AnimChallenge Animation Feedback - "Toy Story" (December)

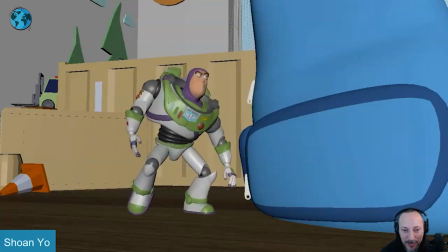(34:41)
that's my it's my sound design fully sound design all right lots of cool stuff here for me the main comments are just right there when this
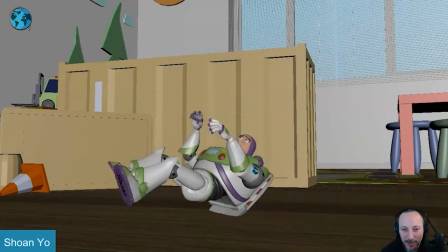(34:48)
reaction happens with this and then that that i feel like we could potentially push i say we i'm not doing any of the work here but i
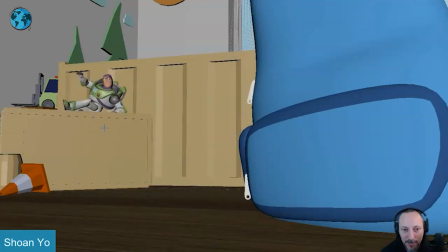(34:56)
like this already i'm always a big fan of entrances and surprises so coming into that moment here has a nice complex
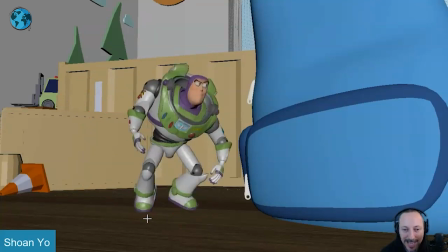(35:03)
move into a roll also from far away to close it's in a diagonal lots of cool stuff i like that it gets up and then goes
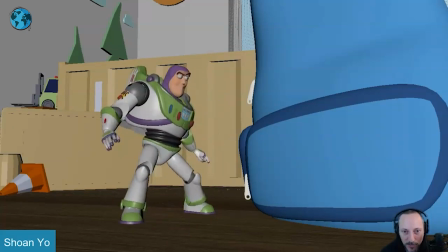(35:10)
back a little bit just again for contrast and movement and then opening up for the silhouette that's nice
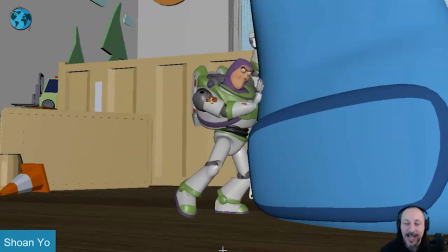(35:15)
gets into that for the push i just feel like right there we are at this height
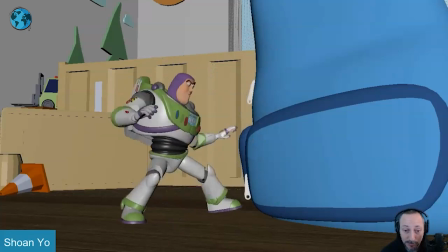(35:21)
and at this height and it starts to push but i feel like we could push there's a lot of pushing here but getting to this where we're potentially
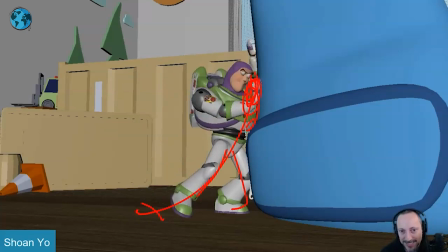(35:29)
lower we can kind of push that line of action maybe even the face against it there's something about pushing this more in terms of a pose so that when you go then you can relax and go up with the body if that makes sense right you're going and then instead of pushing so i think
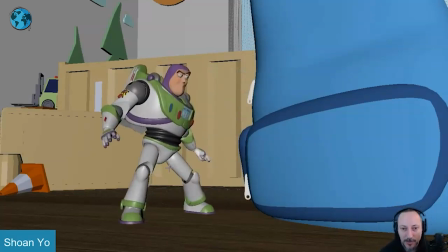(35:46)
that could be a bigger contrast so you go from high to low
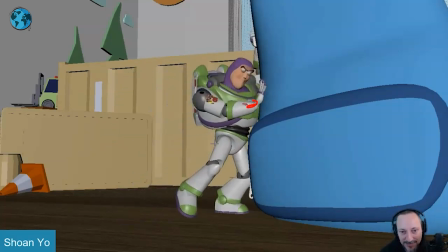(35:52)
push with the face even this feels a bit harsh there with that neck there i don't maybe potentially find a way of like i said go potentially lower but then also the head where
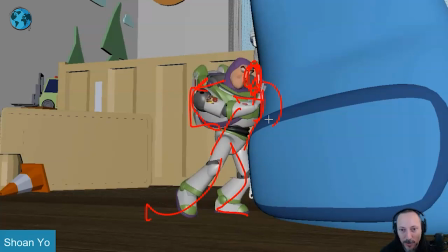(36:04)
it's squished against this i know it's tricky because there's so much mass here that has to go in there but this is soft you could put that maybe behind it and cheat it so that the head is there but you continue that type of line of action versus that and then that way you have
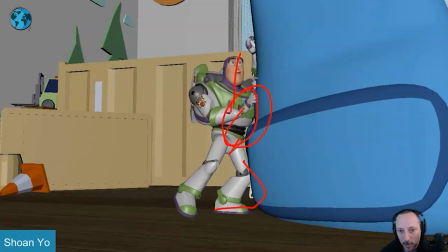(36:19)
somewhere to go to end up here right so you're like i said a bit lower head is maybe here and then you can go up a bit higher and then i think that's pretty good not like it's floppy what is a bit floppier in its hole as a toy thing and i like that it's
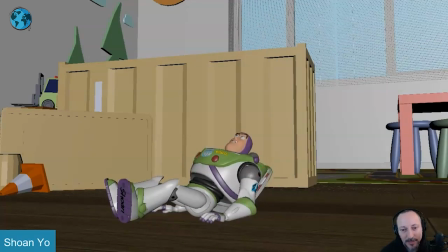(36:34)
leaning against this so that when it goes away this happens the only thing i would say is that it just feels a bit there's a slight
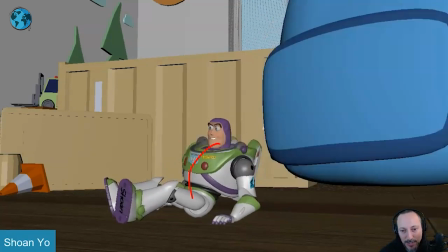(36:40)
rotation why which is good it just feels a bit simple i wish there could be something else even
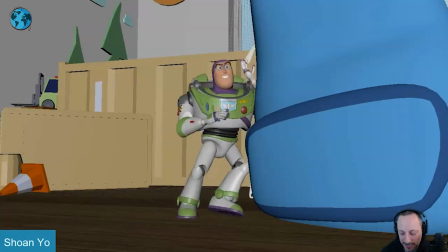(36:47)
that i'm not sure now i'm just thinking out loud and this is not interesting to watch for you but
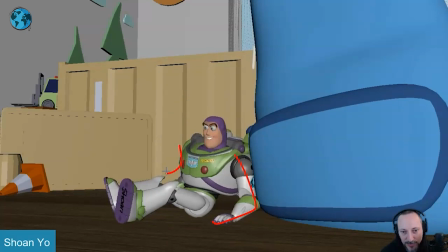(36:52)
i wonder if there's something else where this just feels not that it's silhouette wise twinned it's different but in terms of you know where the arms are positioned but i feel like is there anything we can do to push that pose more where he
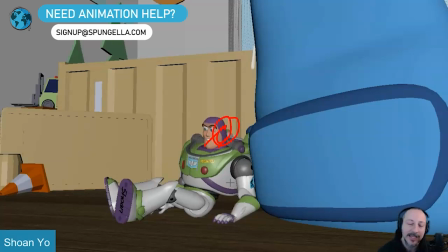(37:06)
is maybe looser with the head over there again not that it's loose and floppy like like woody but something where we can push this or maybe this leg is higher and this is lower to something a bit pushed in the pose and then as you go back here as
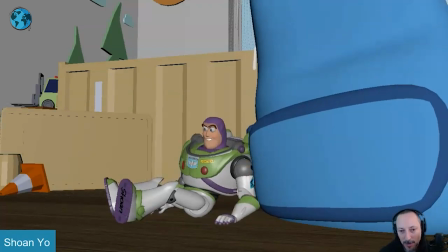(37:22)
this starts to move i would be just a bit pickier where the arm starts to move the body goes a bit forwarding and make it looser maybe more floppy and toy-like again not floppy as in uh you know like a soft cloth type of woody thing but
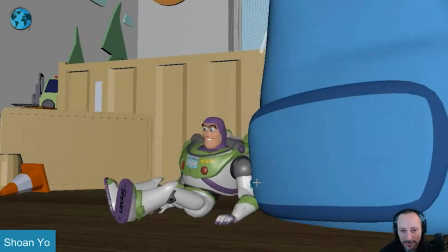(37:36)
just a bit more softer in the in the ragdoll type of thing and then even with this here
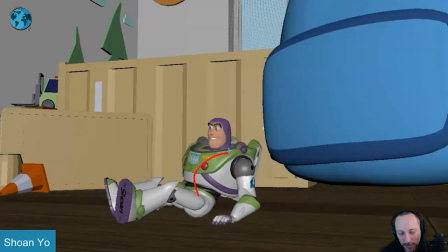(37:43)
that root goes up a bit here and it's almost one axis back i feel like this could be a bit more
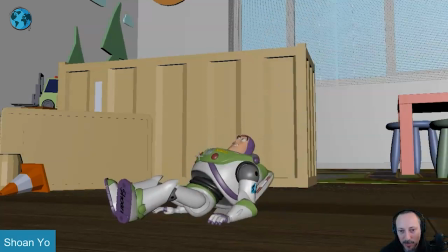(37:50)
complex again you move this up the arm would react to this a bit more just this section i feel like Koopi just a bit more complex. And then when he goes back into I gotta do something, I would kind of push that moment into maybe potentially first because you don't have really sound that you have to stay in sync with.
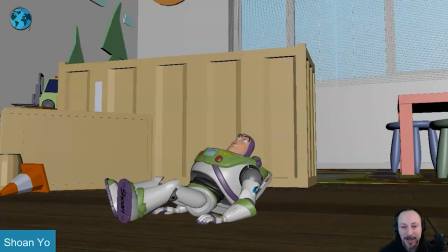(38:09)
So you could be a moment of, he wakes back up out from toy to him. Just a little bit of a change in the rotation of the body, something bigger in the head turn. Then he get into that, which is cool.
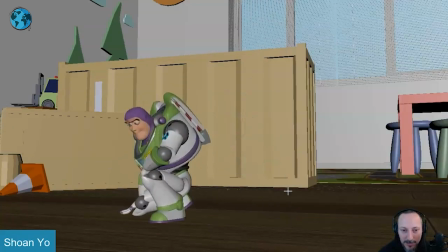(38:22)
It was very buzzy. It gets a bit muddled maybe by here in the silhouette. Maybe you can go further so it's not so overlapping. So we can go maybe more. And then we have a cleaner silhouette in terms of what's it called?
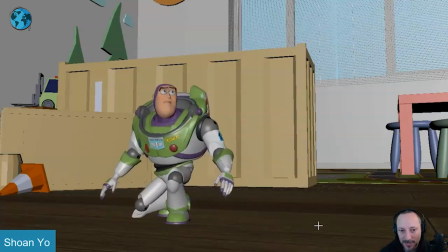(38:37)
What the arms and the legs are doing. And then you can go back into that, which is nice. And that's the end of the shot.
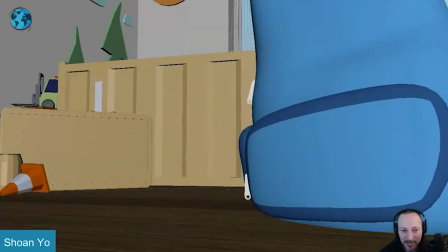(38:45)
So little things here and there. Little picky things here and there. But it's a cool idea.